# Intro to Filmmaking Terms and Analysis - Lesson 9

The oldest type of transition is the iris in or iris out.
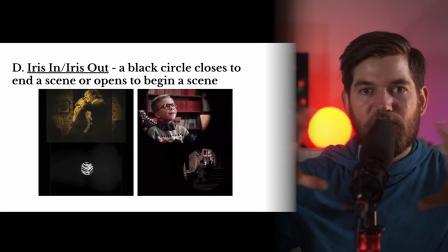(4:13)
In the iris in or iris out transition, a black circle opens to reveal a shot or closes to end a shot,
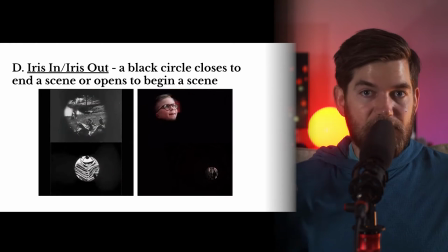(4:22)
usually opening at the beginning of a scene and closing at the end of a scene or the end of the film.
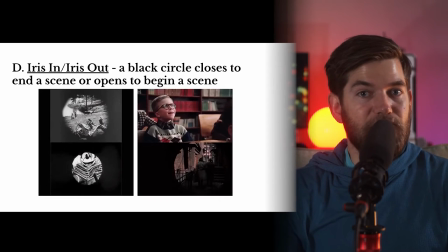(4:28)
Here you can see some old and newer examples using the iris in or the iris out.
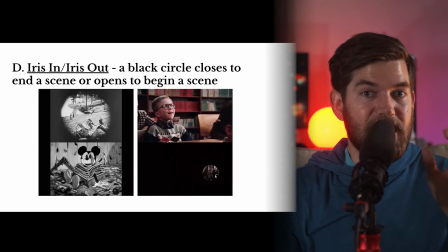(4:34)
Some creative editors have used the iris in or iris out to focus the circle around part of the subject,
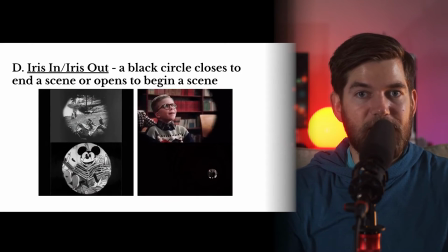(4:42)
not always in the center of the frame, as you can see in these examples. Now let's talk about some additional editing techniques that an editor might use. The next term on our list is elliptical editing.
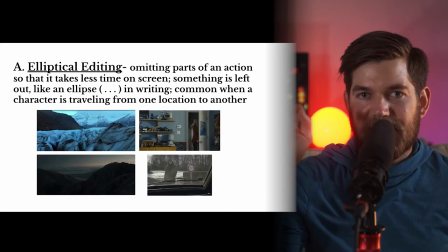(4:54)
When you're writing a sentence and you put dot dot dot, that's an ellipsis.
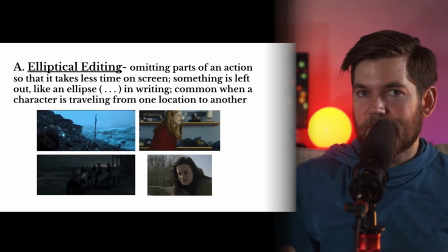(4:58)
So elliptical editing is doing something similar to that dot dot dot in your sentence.
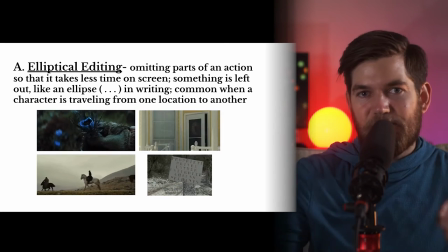(5:03)
It's skipping over something.
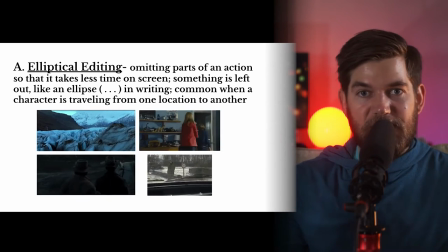(5:06)
It's implying that there was something in between the first statement and the second statement, the first scene and the next scene.
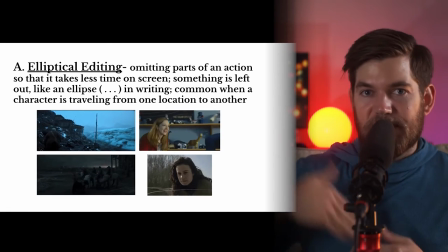(5:14)
An elliptical edit is going to skip over something.
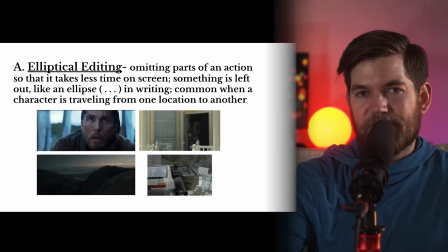(5:18)
An elliptical edit skips over time so that there's less shown on screen.
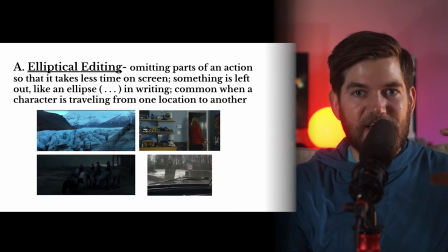(5:23)
Elliptical edits are commonly used when a character is traveling from one place to another.
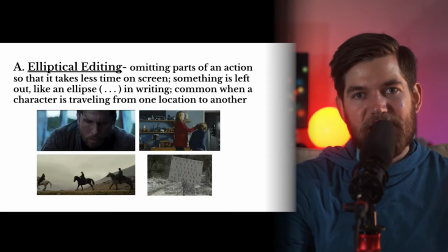(5:28)
In the top left example, you can see that Bruce Wayne is looking at the mountain that he needs to climb up to the top of,
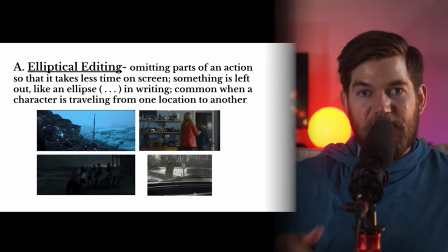(5:36)
and then suddenly he's nearly reached the top of the mountain. We don't have to watch him climb the mountain for hours, that would be a really boring movie.
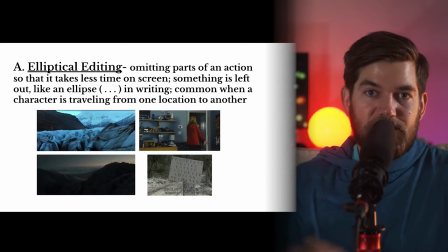(5:45)
Instead, we show him look up there, and then we transition to Bruce Wayne on the top of the mountain.
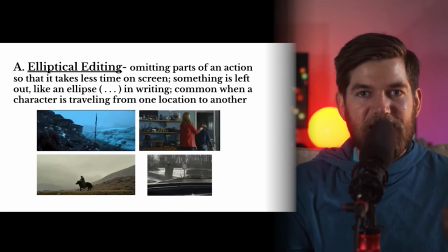(5:52)
In the top right example, we see a small elliptical edit as the boy is awoken to go to Jurassic Park,
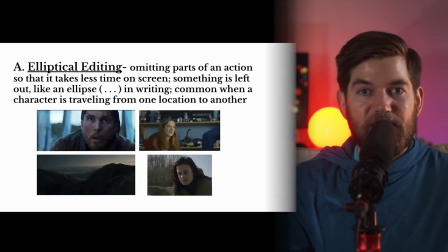(5:58)
and then suddenly he has his coat and all of his winter gear on,
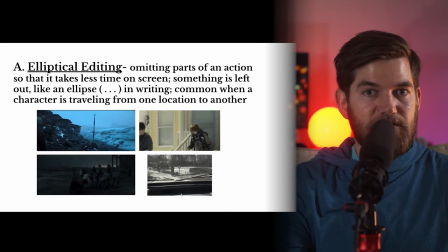(6:04)
ready, leaving the home. So he's leaving his bedroom, we assume that he's gotten ready for the day already,
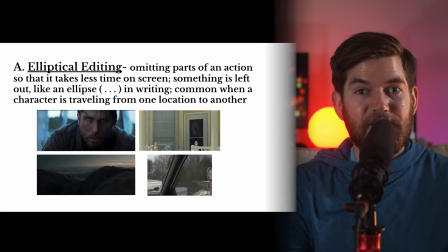(6:10)
and we skip all of that boring stuff to just exit the home.
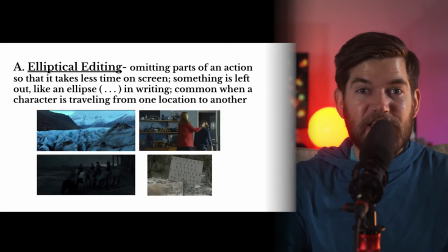(6:15)
Filmmakers want to avoid boring the audience with characters brushing their teeth and eating breakfast
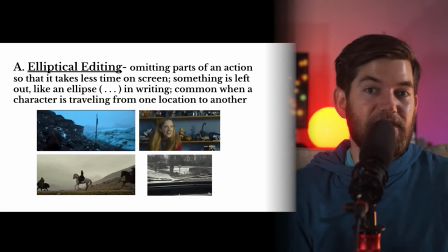(6:20)
and getting their clothes on if those scenes have nothing to do with the story.
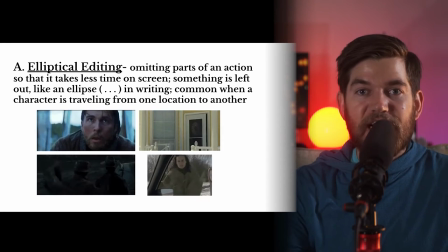(6:26)
So skipping ahead is a very wise decision on the part of the filmmakers.
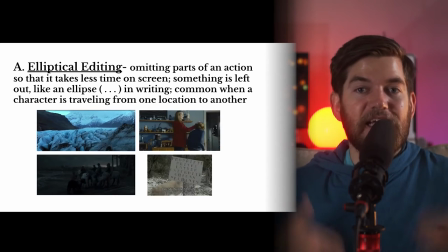(6:30)
It makes the movie have more energy and it gets us into the action faster.
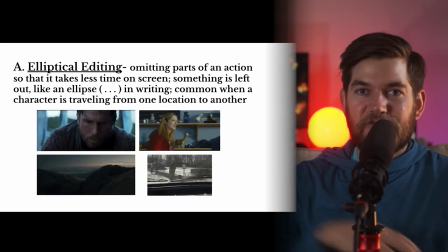(6:35)
In the bottom left example, we have another example of traveling. We know that we've gone a great distance because it's light outside and then it's dark outside.
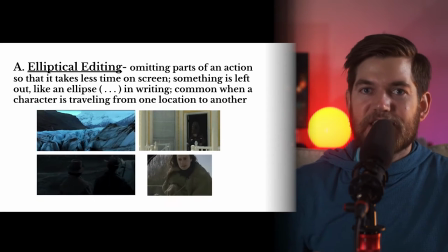(6:43)
In the bottom right example, we have another example of traveling, skipping time.
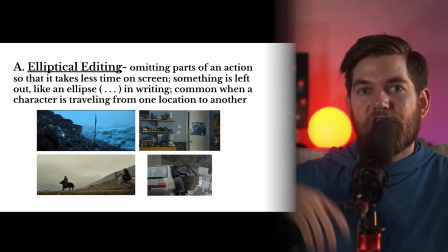(6:48)
A character hitchhikes with a stranger, gets in their car, and then suddenly they're at the location where they were hitchhiking to.
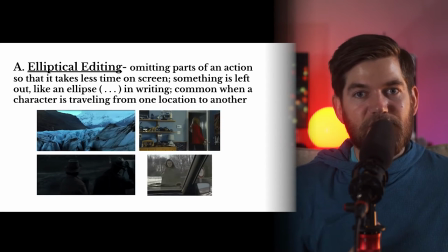(6:57)
We skip over the hitchhiker's interaction with the driver and get right into the next scene
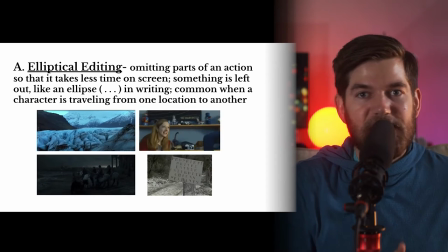(7:01)
because the writers didn't have anything they wanted to say inside of the car.
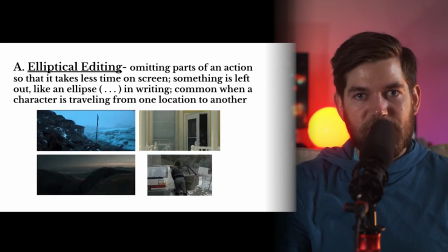(7:06)
So we just skip to the next location with an elliptical edit.
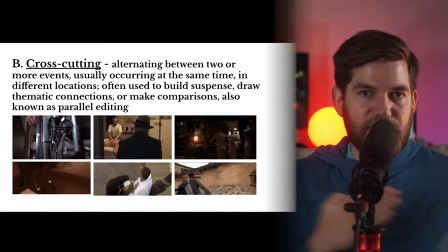(7:10)
Cross-cutting is when the editor alternates between two different events, going back and forth between the two events.
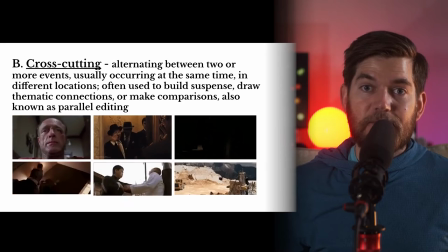(7:18)
These two events are usually occurring at the same time. These two events are occurring in different locations.
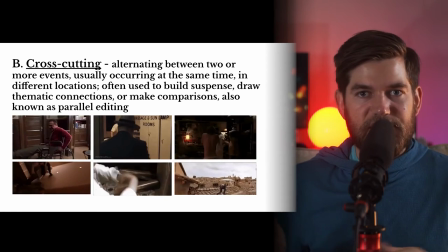(7:26)
This technique of cross-cutting between two events or locations can be used to build tension,
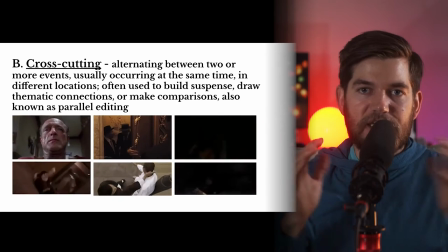(7:31)
and we'll see an example of building suspense in one of these clips. Cross-cutting can also be used to make thematic connections,
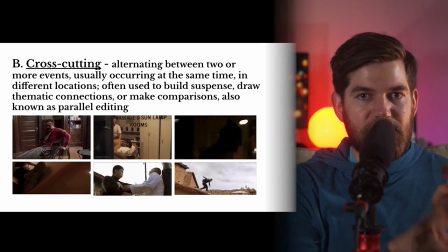(7:39)
themes built up in our minds by seeing two different events juxtaposed.
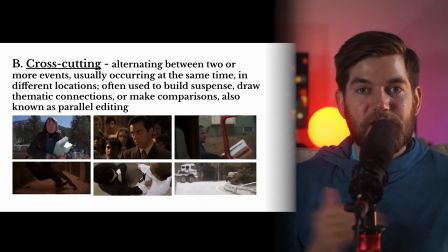(7:45)
And the cross-cutting can simply draw comparisons between the two events.
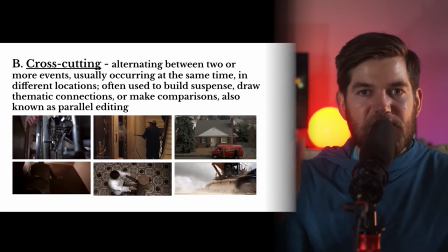(7:50)
Cross-cutting is also known as parallel editing. Parallel lines are two lines that run in the same direction,
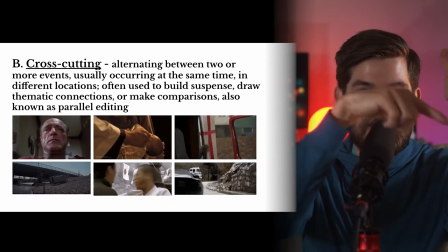(7:58)
side by side. and you can think of cross-cutting as jumping between those two streams of time or streams of events,
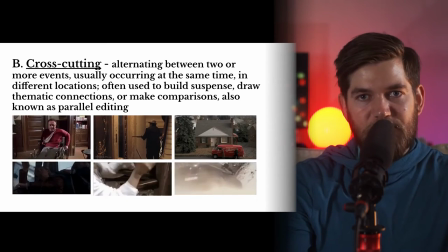(8:06)
going from one parallel to the other parallel, back and forth. In the top left example, we have a great example of building suspense.
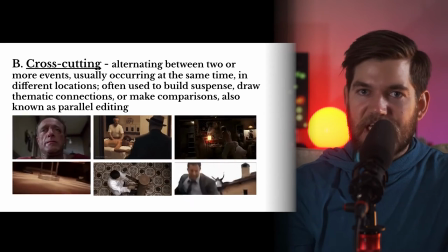(8:13)
This man has been kidnapped by this woman.